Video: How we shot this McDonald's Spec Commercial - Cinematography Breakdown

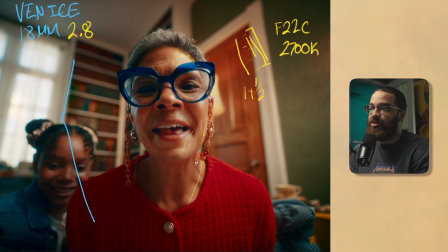989s
This is my favorite shot in the piece, and I was really going for that soft look. And then that negative fill, that floppy in play, brings a lot of contrast back into her face. And then here we're expecting to have another 2700 Kelvin light actually being our edge light or a rim light,
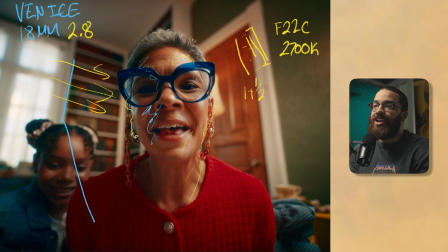1005s
but it's that natural daylight coming through with the 1200D. That is not acting too harsh, but it's pretty soft having the silk flag in front of that. And it's spreading out a bit more, and it's giving us that nice color contrast. And we have like a warm tone here going into the dark, going into blue tone.
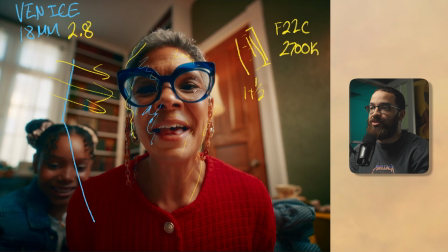1022s
And that really complements her glasses as well, especially with what she's wearing. Art director, art direction, stylist, everybody killed this in terms of really aligning with what a McDonald's commercial is supposed to look like. And I was really in charge of that, especially with the lighting, but also especially with the camera movements.
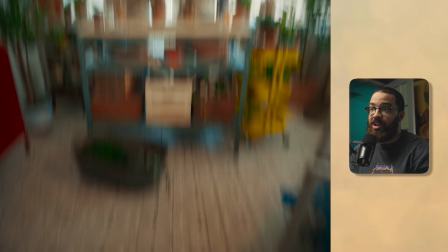1039s
We have her whipping up, and then we also have the camera whipping up into this next scene, which we are going to be breaking down.
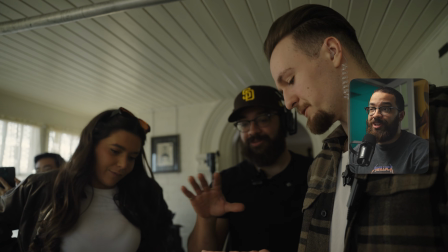1046s
This was a really fun one for me because a plan really came into action,
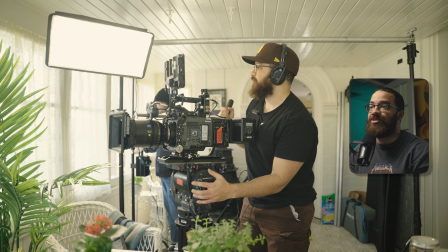1051s
and especially with a location that just allows whatever plan you have to come in action as well.
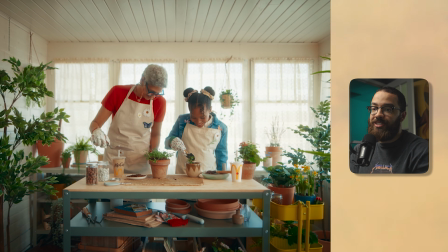1057s
So this was shot on the Venice on a 25mm. I like to keep the scenes consistent, especially with the wide shot introducing each of the scenes.
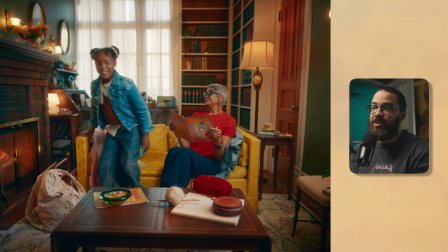1065s
So this was shot on the 25mm with a dolly, and this was also shot on a
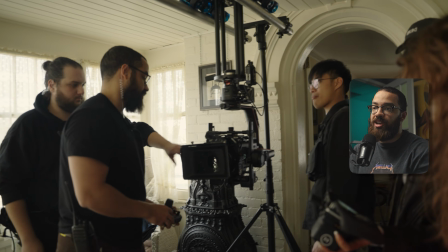1071s
25mm, but we are using an inverted dolly setup with a Ronin 2 so we can get that whip action.
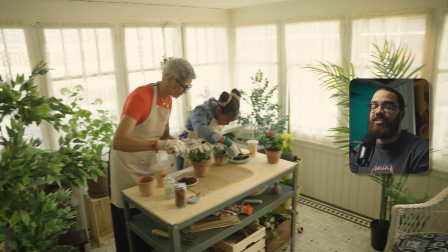1076s
So if you guys want a dedicated video and getting these complex camera movements, please let us know in the comments below.
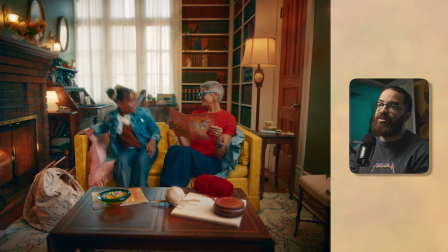1081s
So if we talk about pre-production and having a pre-light as well as location scout, these two rooms are located on top of each other.
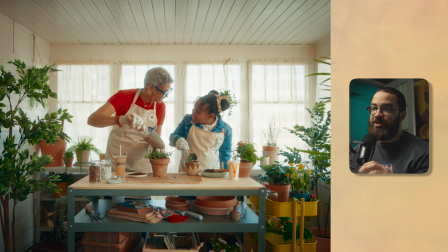1090s
This was an old Victorian house, and this is the main floor room. And then if we go up to the second level, this room is directly on top of it, and it's supposed to feel like a sunroom.
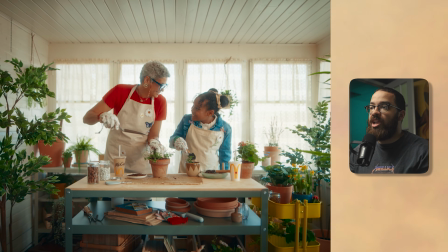1098s
It's actually a bedroom that we had to redeck as a sunroom, as a garden room. This was having a plan in terms of shooting that top of the day and then coming upstairs here and shooting this next, because I had already my lights outside.
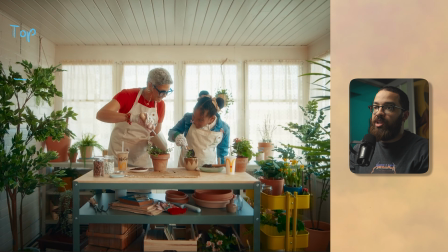1111s
So if we draw a top-down view of this, we have the same style of room that we were dealing with before, but we have windows here and windows all around here. So outside in this alleyway here, as well as in the back, already had some lights set up.
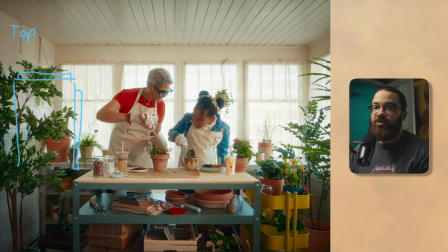1129s
And the light that we used here up on a Mambo combo, because we were on the second floor, was a 1200D. And this is just with the stock reflector on it. So this is 1200D. This is sitting at 75%. And this was blasting all the light back into this room.
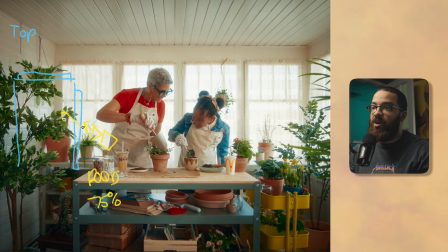1147s
So this was giving us a very nice pattern on the walls as well as everything that's going on here.
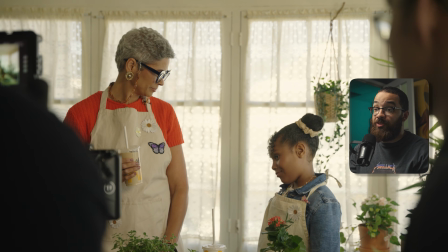1151s
And then because this was decked so well, making the full room feel full with the case of all those flowers and plants being there,
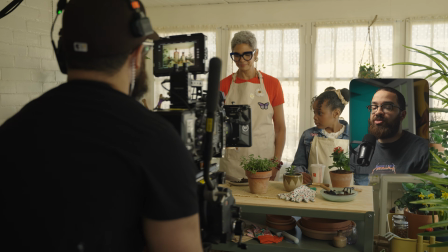1159s
it was also giving it a lot of nice detail and shaping the lights, spreading it apart and really breaking it up and giving us that natural look.
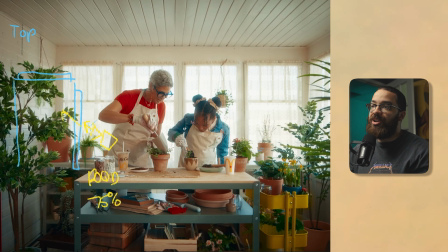1167s
When it comes to commercials and even films, you'll notice that a lot of the windows are blown out. And me as a cinematographer, when I started, I'm like, no, I want to see everything. I have all this dynamic range. I need to lift my room up completely so I can see what's in the background. but it always doesn't look the best.
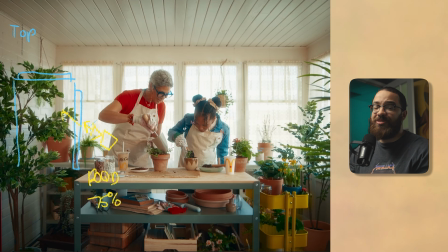1183s
We were shooting into a street and across it was a community center and it wouldn't look good at all. So my objective was to have the windows blown out enough so it looks natural, but not too overexposed where it's just like there's no detail at all. So that's exactly what we did. And that light was doing 90% of the work.
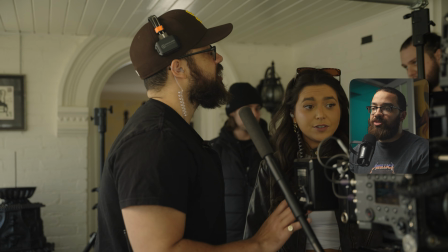1201s
But the director brought up like, yeah, this feels very natural and this looks great, but how do we add that McDonald's glow into it?
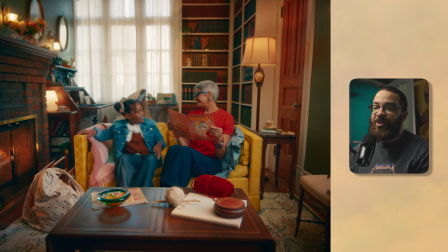1208s
And that goes into the color, the orange that we're going with in here before. And that's what we did with the lights.
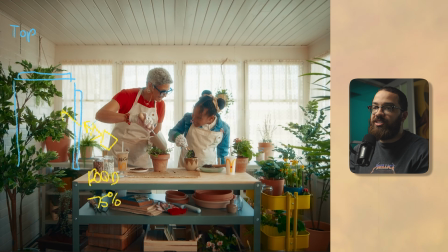1213s
We need to keep this consistency going here. And the way that we did that is we had a Nanlite Pavo Slim here, but this is the Pavo Slim and this is the 120C. And then I had this set to 2700 Kelvin. And this is the same thing as the F22C, but we had 2 stops of diffusion in front of it with the grid.
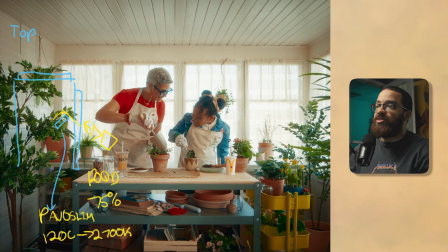1231s
And then I had it sideways because this is a rectangle one. And it was basically hitting their faces and everything like that.